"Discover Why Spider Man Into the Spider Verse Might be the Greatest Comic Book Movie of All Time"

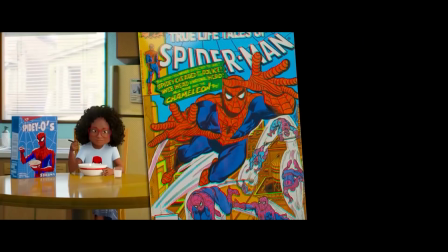It seemed like they were just going for this classic kiddie animated movie to appeal to a younger audience.
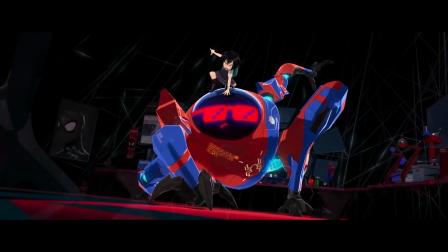I saw the other spiders that they were introducing, and I was fuming mad and scared for what might happen.
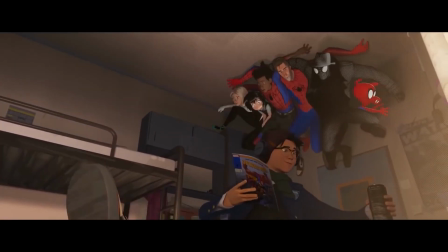With Spider-Man Noir and Spider-Pig, it looked like it would be too goofy and silly.
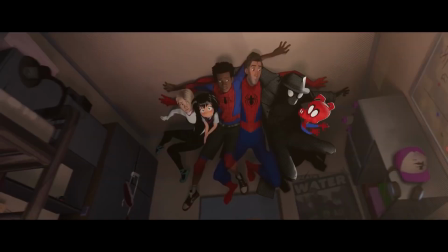It gave me bad vibes. The idea this could shape Miles as a character because of moviegoers not taking him seriously or
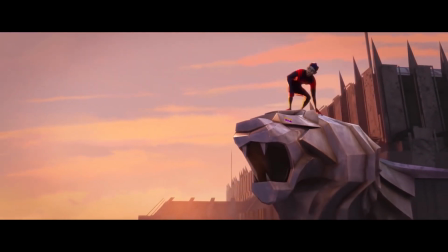probably shutting down any chance of seeing him in movies or shows for the next decade or so,
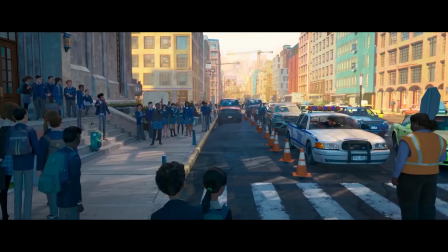or even worse, change his character in the comics. Either way, it was Miles Morales' first movie. I had to see it. It was the most happy and most fulfilled I had ever been watching a movie.
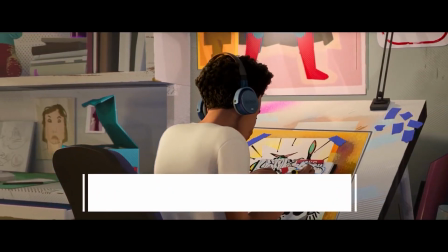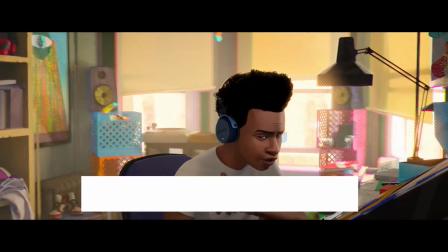I wanted to talk about more of the technical details of this movie. So let's get into how the movie looks.
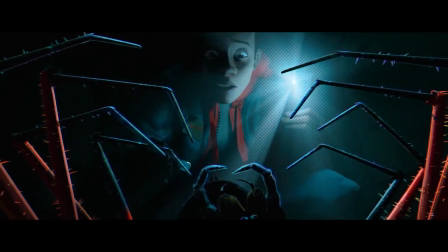The animation in Spider-Man Into the Spider-Verse is so unique and fits so perfectly.
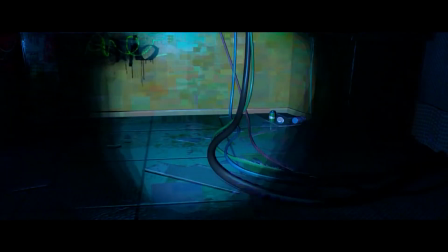This movie's animation is a game changer.
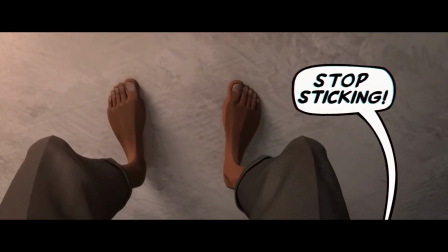You probably notice a sort of stuttered look to the way everything moves when watching.
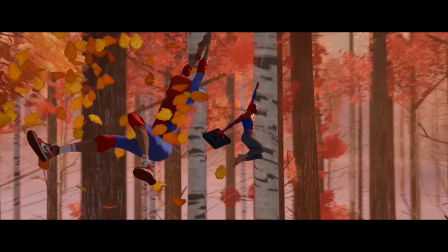That's because animator Joshua Beveridge is animating on twos, meaning characters are on screen for two frames.
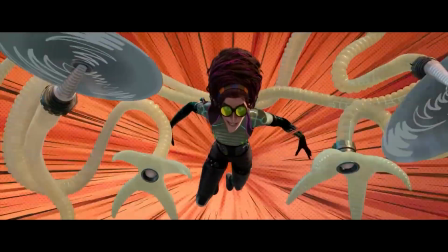They still mix in ones like most animated movies for variety. The twos are usually used in more high-stakes scenes.
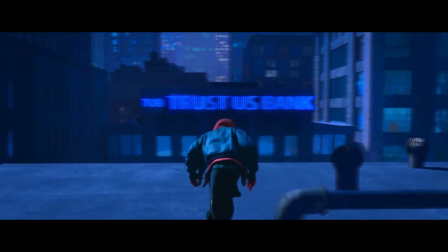The ones are used to make the scene look smoother. This is usually when things are starting to look up for Miles.
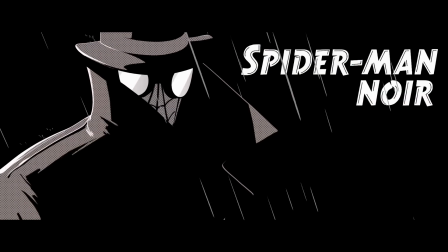Other little things that really stand out is the way each spider looks, like they're each from a different art form.
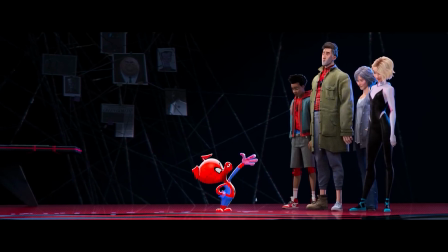Danny Demian makes Spider-Ham look like a regular cartoon. He's very smooth, more lifelike.
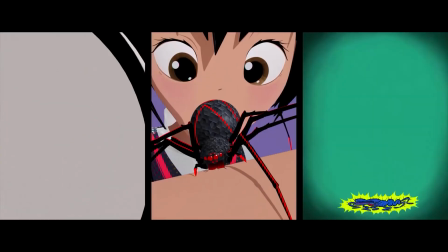In fact, every spider outside of the main three has different animation styles.
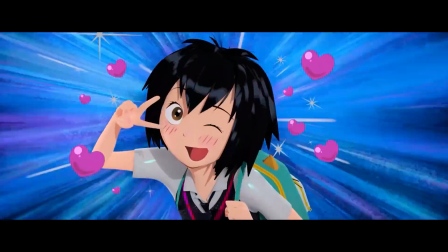Maybe the best example is Penny Parker, whose looks resemble a manga comic book character and movements resemble an anime character.
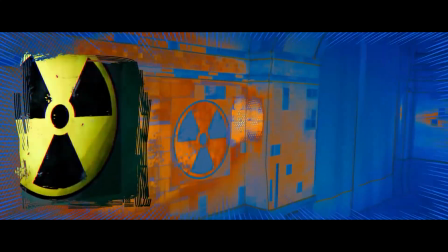Into the Spider-Verse immerses you in a world just as if you were reading a comic book.
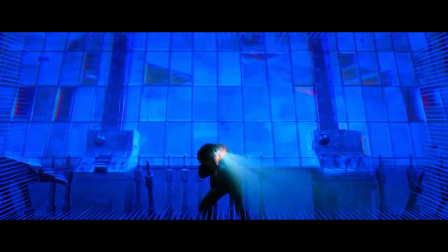It's almost like an illustration come to life. If you pause on a frame, it looks like a real comic book panel or a splash page.
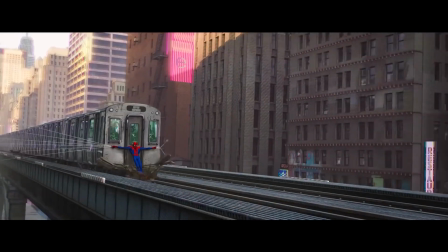And clearly that's what Demian and Beveridge were going for. When we started the film, we really didn't know what we wanted the film to look like.
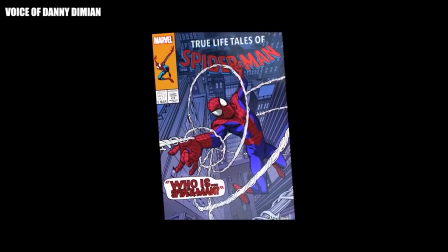We did know what our inspiration was. We all loved comic books, and we went back and we looked at comic books to see what was special about them.
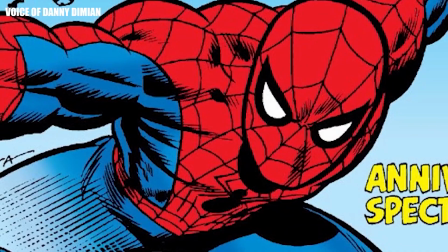We fell in love with the half-toning, the hatching, and the line work. We were really inspired by Jack Kirby's illustrations.
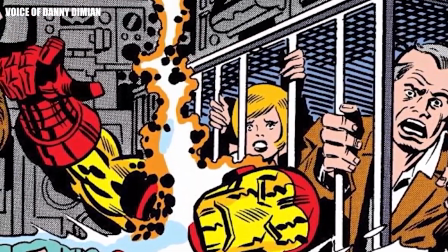He has the Kirby crackle or Kirby dots that he uses a lot. We'll see these dots as a motif through the entire movie.
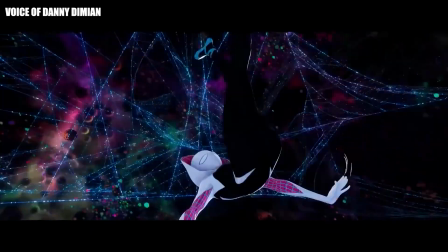And a lot of the techniques or visuals that came from how the comic books were printed. I think the point of animation or just the general look and feel of any film is to not overpower what's going on with the characters and the story.
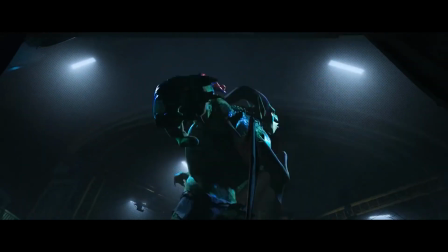It's supposed to complement it and bring you into its world when you watch.
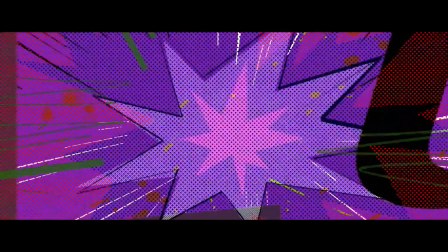The animation of Into the Spider-Verse adds so much to the story that we're following.
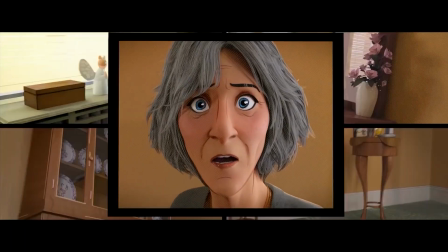These scenes could easily feel cluttered with too much going on, especially in scenes with a lot of action, but I never got that feeling.
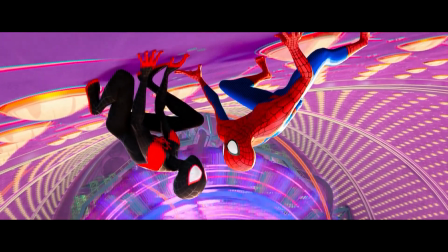It's bright and colorful, loud and energetic, but it can also feel subdued and easy to understand.
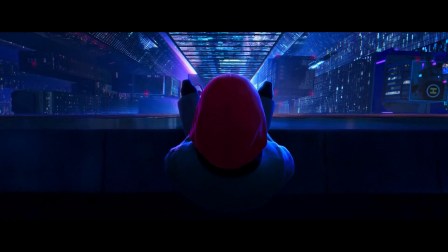The skyscrapers of Manhattan with all their detail don't take away anything from the leap of faith scene.
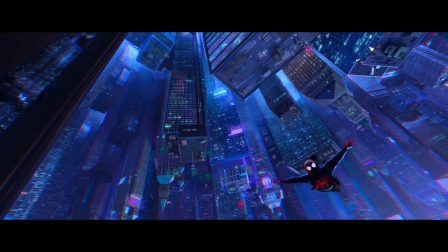It actually helps you internalize how huge this moment is in Miles' character trajectory.